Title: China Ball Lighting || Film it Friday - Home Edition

Hey guys, it's Connor from Brisbane FTV. Today we're going to be doing China balls or DIY China balls. Typically you can get these from like Dragon Image or photography shops. They're actually called like a sphere soft box, but we've made our own today. And the main benefit of having these lights is doing shoots where you're either outside or you've got a gimbal shot and you can't set up lights. They're gonna be in the shot, they're gonna get in the way. So what we've done right now, we've made it ourselves. We've got a broom handle and we've just pretty much gaff taped that to the end of our China ball.
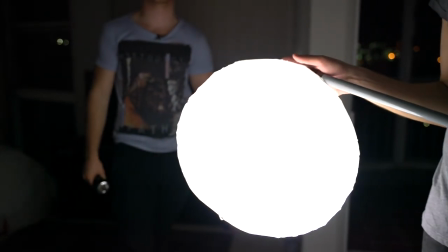105s
And we've actually used one of the JMC lights and just put that inside. And what that's actually doing is when the light's hitting it, it's diffusing it in this nice sort of round space. To be honest, the lighting on your subject looks fairly natural. It just seems like a nice ambient sort of light. When you're doing a lot of guerrilla filmmaking, if you're out on the street, you can't actually set up lights and you're very limited to the lights in your environment. And this just allows you to get a bit more creative control. But it was really tricky when we did this because we kind of had to coordinate myself, Beck and Sean so we weren't tripping over each other. So we're going to run through this scene and I'm just going to show you sort of what we did and how we did that. So first off, we had Beck just sort of walking forward.
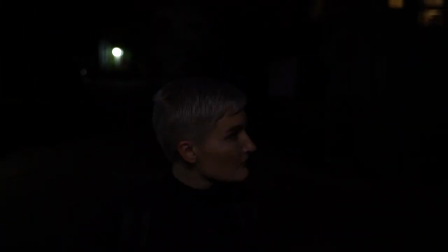145s
We found this corner point was a bit too sharp for us, so we actually had to get Beck to walk wider, which allowed, you know, me, the camera operator, to get into that position, you know, nice and smoothly.
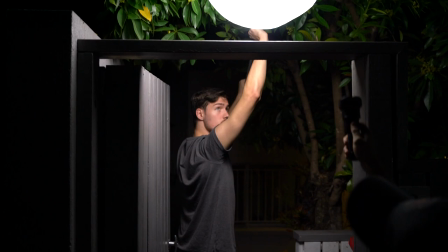155s
It was tricky. As you can see right now, Sean is trying to fit this light in the area.
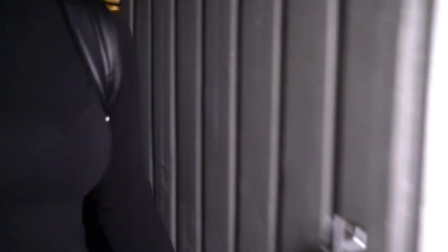161s
We did run this take a few times because we have stairs. I nearly fell down once, so be really careful when you're practicing this.
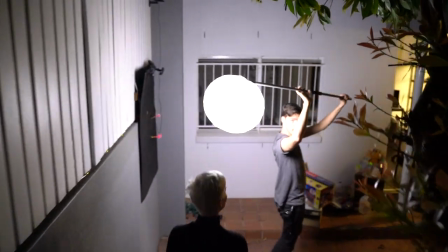168s
As you can see, Sean essentially had to swing really wide and then just get that light out of the way because it was
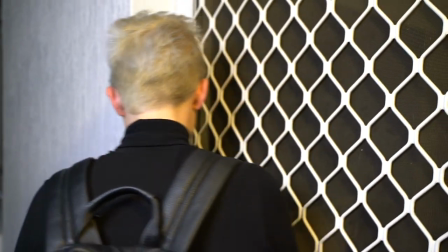174s
overexposing Beck when she actually finally reached the door here. Left the tungsten lamp on because we actually had a bit of contrast.
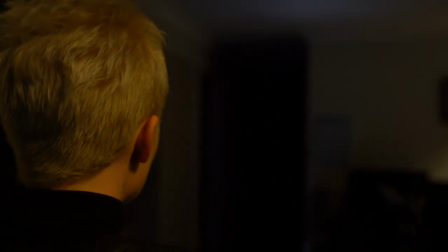181s
It wasn't just the one light source. Once we come inside, we just use the ambient torch light to just sort of shine down, create that silhouette, something that's nice and dynamic.
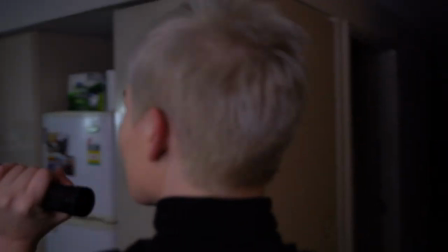189s
While this is happening, Sean is actually sneaking in from behind and spinning around with me as we do that 360 to get in front of Beck.
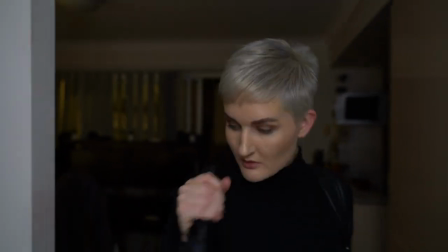198s
Now we come to the back half of the house here.
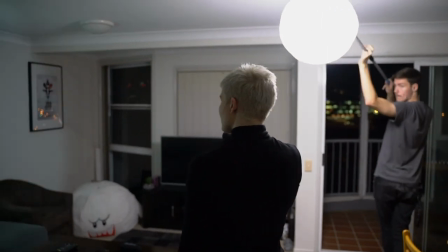201s
We are getting a lot of spill off of the walls from this China ball, but it's creating that sort of ambient bounce that we're after.
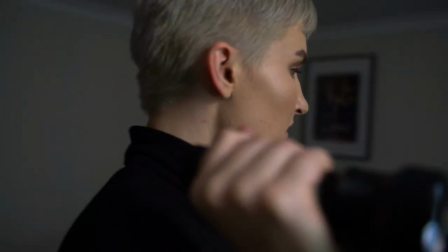209s
Nighttime in a film isn't just straight dark. There is a bit of something going on here and this just sort of fit the mood.
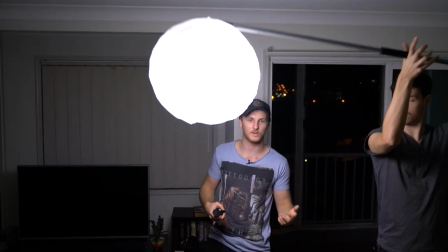214s
Lastly, this was a bit of a coordination part. Sean essentially had to stand behind me here and completely swing the light over, press it right up against this wall because we did have reflections in the posters as well.
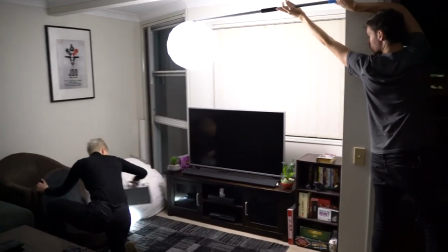225s
And that's a benefit again of using the China ball technique is that you're able to manipulate this light.
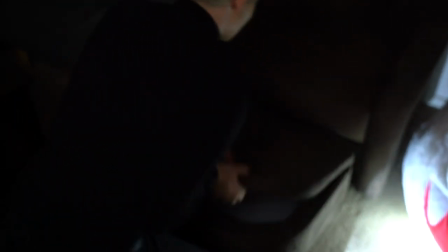230s
You can put it wherever you want. And lastly, we felt the entire scene needed a motivation.
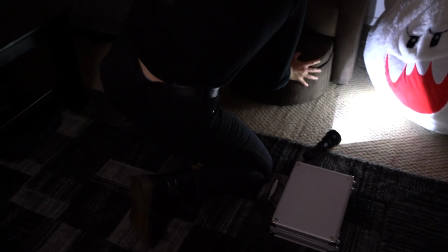235s
There would have been no payoff if we just had Beck just coming in. We just did the shot to show you guys. So to give the motivation, we had this sort of briefcase sort of scenario.
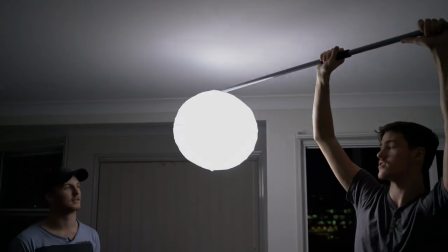242s
This China ball that I got it from IKEA. It was like 10 bucks. So, you know, really great homemade technique to get some nice soft lighting.
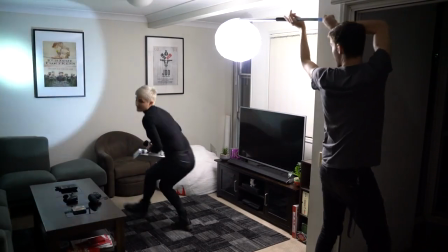250s
Yeah, this is a great thing that you can use at home that you can make yourself during quarantine and just muck around, have a play with it.
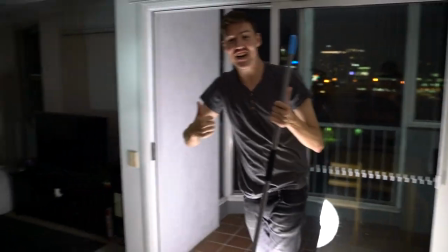255s
It's really soft lighting. And again, it costs 10 bucks. Everyone's got a broom handle, I'm sure. Just duct tape that in. So that's it for this week's Film It Friday. Stay safe, stay creative, guys, and we'll see you next week.